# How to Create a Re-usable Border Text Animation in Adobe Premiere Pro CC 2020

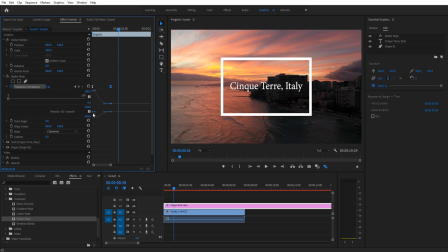243s
What this means is it's going to create most of the animation in the first 30% of it, and then it's going to slow it way down and complete the rest of it in the last 70%. So we get this fast pop and then sort of slide into place, and that's what really creates a fun little animation.
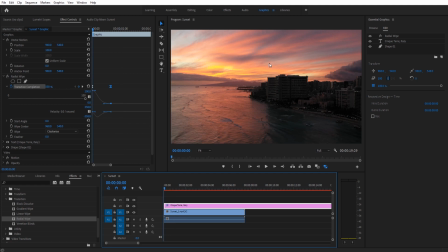258s
See how it does that? So it comes in really fast, and then notice that last part from here to here, it slows down. And like I said, it makes it feel a lot better. So now what we're gonna do is we're gonna go forward to whenever we want it to end. I say about 4 to 5 seconds is good on this. So we're gonna go to 4 seconds. We're gonna re-click our keyframe.
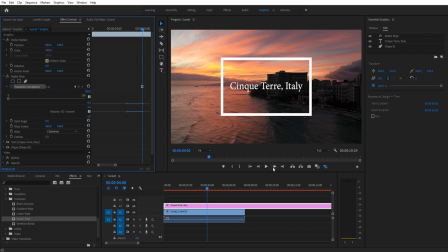278s
If you click this button, it'll add a keyframe. And then we're gonna move forward 20. And we're gonna add a keyframe right there as well.
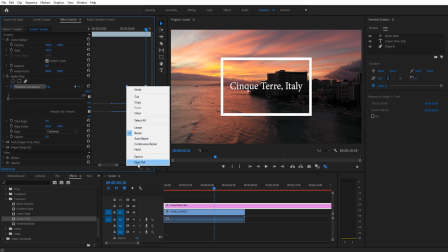286s
And we're just gonna do the exact same thing. So we're gonna right-click on this. We're gonna say we want this one to easy out, this one to easy in.
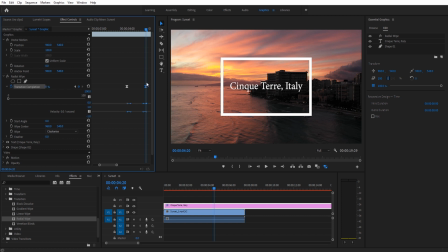293s
And then we want to make sure that this last keyframe goes back up to 100%. So it's going from 100 to 0, and then 0 the whole time, and then it goes from 0 back up to 100. We can now click on the keyframe and add a little bit of that,
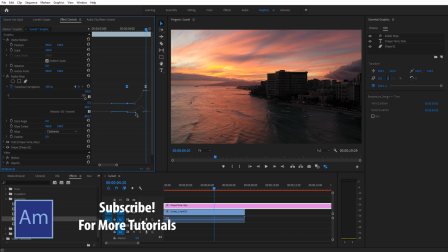311s
except let's go the opposite direction to sort of make it like start slow and then slide out real quick.
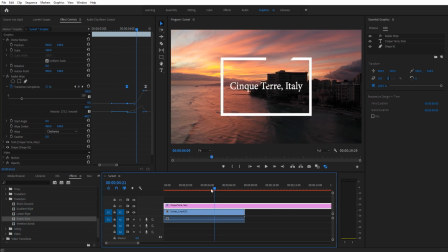316s
And let's take a look. And yep, that looks good. It's sort of the exact opposite of what we just did. It starts slow and then it finishes itself real quick. And so now what we have is this animation right here. You don't have to do all this keyframe manipulation.
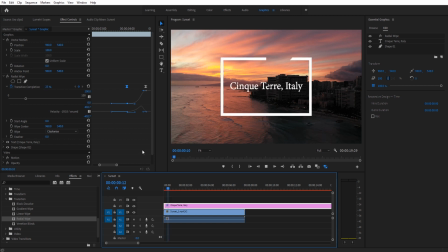330s
You could just go the basic 100, 0, 0, 100, but it really, I think, creates the professional vibe of the effect. So I think it's pretty important. Now, once we have this created and finished, we're going to chop off the backside.
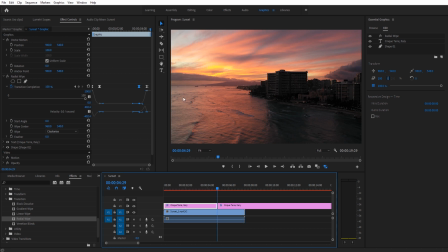343s
So we're going to chop off that side. I'm using the cut tool for this. I clicked C on my keyboard. You can also just go find the razor tool up here and click on it there. I click on that and I click the delete key to remove it. Now I'm going to right click on this and we're going to export as motion graphics template.
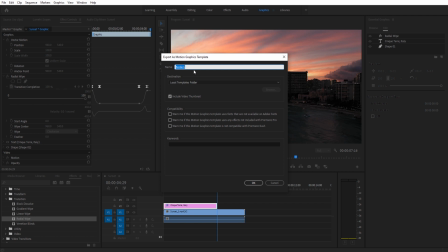359s
We'll give it a name. Let's name it border text animation. Gonna go ahead and click on the OK. It's going to send it to the local templates folder.
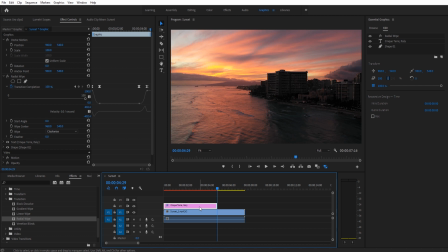372s
Now I can just go ahead and delete all that work that we just did.
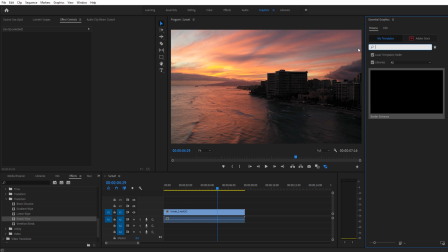375s
And now if I go into the browse, I can find, if I search for border, we have border text animation. You can see it pops up right there. Drag and drop that on. And now it is available wherever we want.
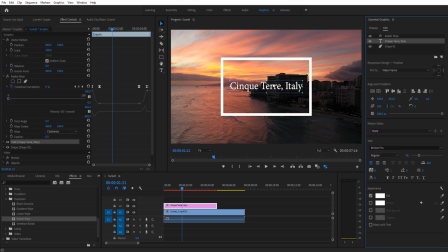389s
If we wanted to, for example, change the text, we just click on the text right here and we change it to, you know, Roma, Italy. Click both these buttons and we're back to center, back to the new effect. And we have now just created that effect in about 30 seconds.
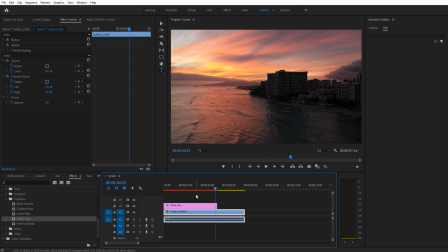406s
That is it for this tutorial. Thanks everyone for joining me. If you have any questions or comments, go ahead and leave them in the comment section below. Like I said, I have created a course that goes through many, many, many tutorials in a very organized manner so that they all build off of one another. It is a great way to learn and to master Premiere Pro. Check that out in the description below.
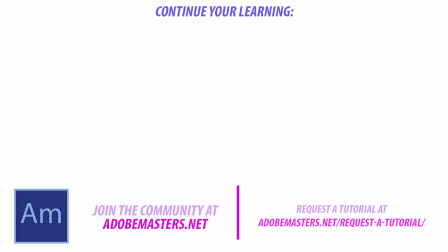426s
If you want to see more videos similar to this one, go ahead and hit that subscribe button. I'm trying to make videos weekly and trying to explore the different realms of Premiere Pro. Thanks, everybody, and until next time, see ya.